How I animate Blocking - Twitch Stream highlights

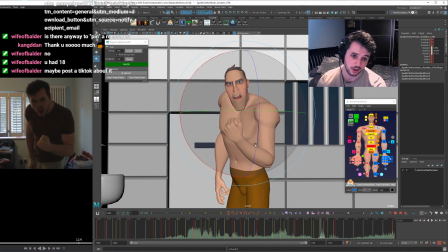4469s
I'm barely looking at the reference at this point because this move is kind of a lot more cartoony than what I have in the reference. But it's all just the same principles on that, isn't it? Right.
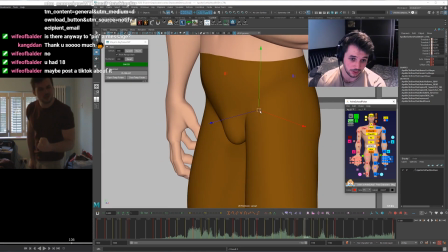4484s
But this feels gross in terms of an arc because it's just coming across. We're easing down here, but then we're just coming across and not going down for this frame. So I'm going to Make sure that this is kind of in arc.
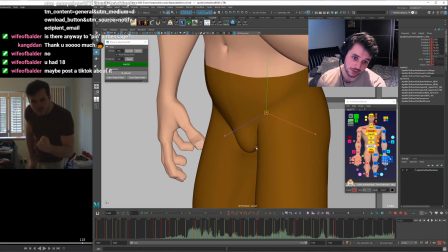4500s
And we'll get this around. I mean, I can even do something fun like get an arc that overshoots back around on itself like this. Look. Don't want it to move too much. Like that.
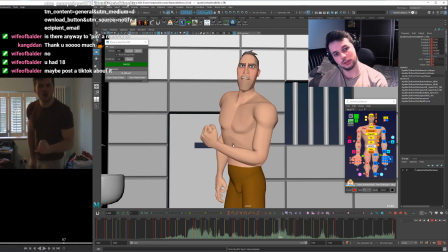Cool, look at that. Right, rotations on the cog. What's it doing? We're leading down with the X here. X is coming down. Can't really see, so I'm going to go wider.
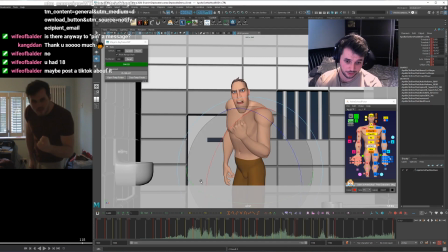4533s
The X is kind of getting to a point where it just eases, so I might overshoot it down a bit in one of these frames. But then it can come back up on itself around here. Just breaking everything up as much as possible at this stage, and then I'll continue to do that as I get into spline.
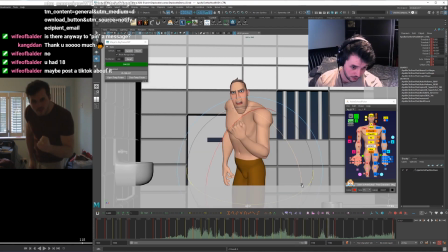4551s
Cool, what about the Z? Z, I think, can continue to ease this way. Cool, because he's leaning on that leg, which means, look, we're going to be putting the weight on that leg a bunch.
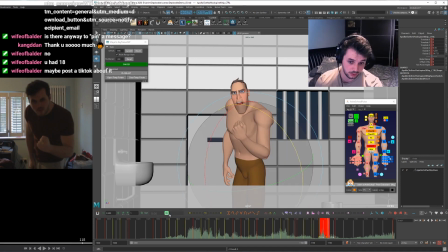4569s
Maybe these two can ease towards that one using that aimbot. 15 viewers, awesome.
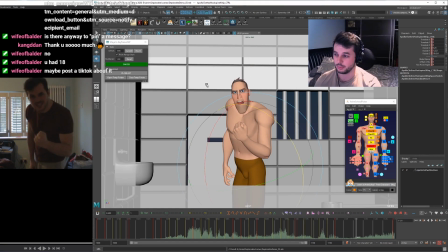4586s
Anyone has any questions about what I'm doing? It's kind of the same way of breaking down between the poses that I'm doing for this whole pass. And then I'm almost there. There'll just be some settle stuff for this ending. And this pose is quite a lot different at this point because because I ended up changing the pose that I had before.
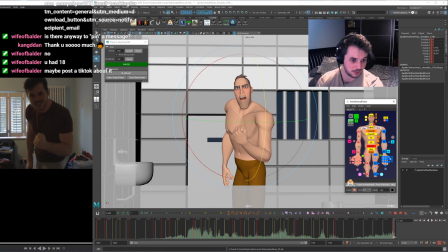4605s
Especially the neck and shoulders. So let's maybe select the neck and shoulders and head and just blend that way back. These are still going tons, isn't it?
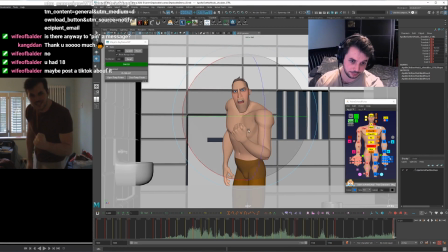4624s
Maybe have them go back instead of forward. Which kind of makes sense to me. And then we'll keep the head rotation down a bit. If that's what we're going to be doing. Kind of works with like how he'll be breathing later on.
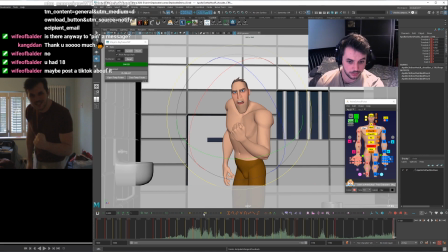4645s
Oops. Cool. Okay, now that makes sense for it to kind of blend to ease here.
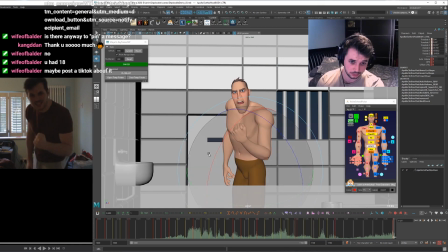4660s
I will want it to come up a bit more. There you go. Just to continue that round. But I can add a bit more information into this cell with probably one more pose at 4 frames later. So we've basically done this whole thing on 4.
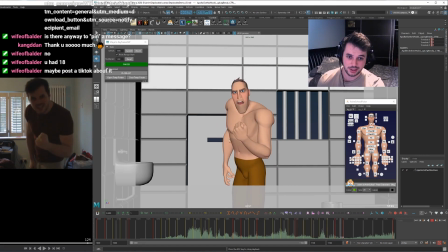4675s
Some things is going to have to be snapped up a bunch because of that, but at least by doing it that way, it kind of keeps it structured and I don't lose where I am. Okay. So let's keep this easing in.
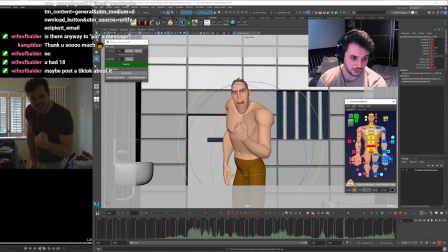4696s
I think what we want is the head has come down, right? And the head's starting to come up, but the other things are going down. So you get that contrast of the head going up and the other things going down, which is going to look good.
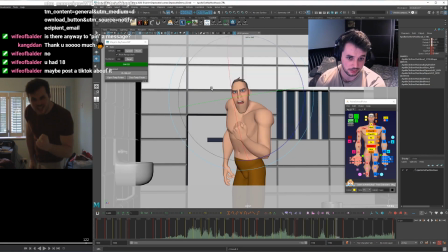4711s
Those opposing actions is always very appealing. Let's keep this going around.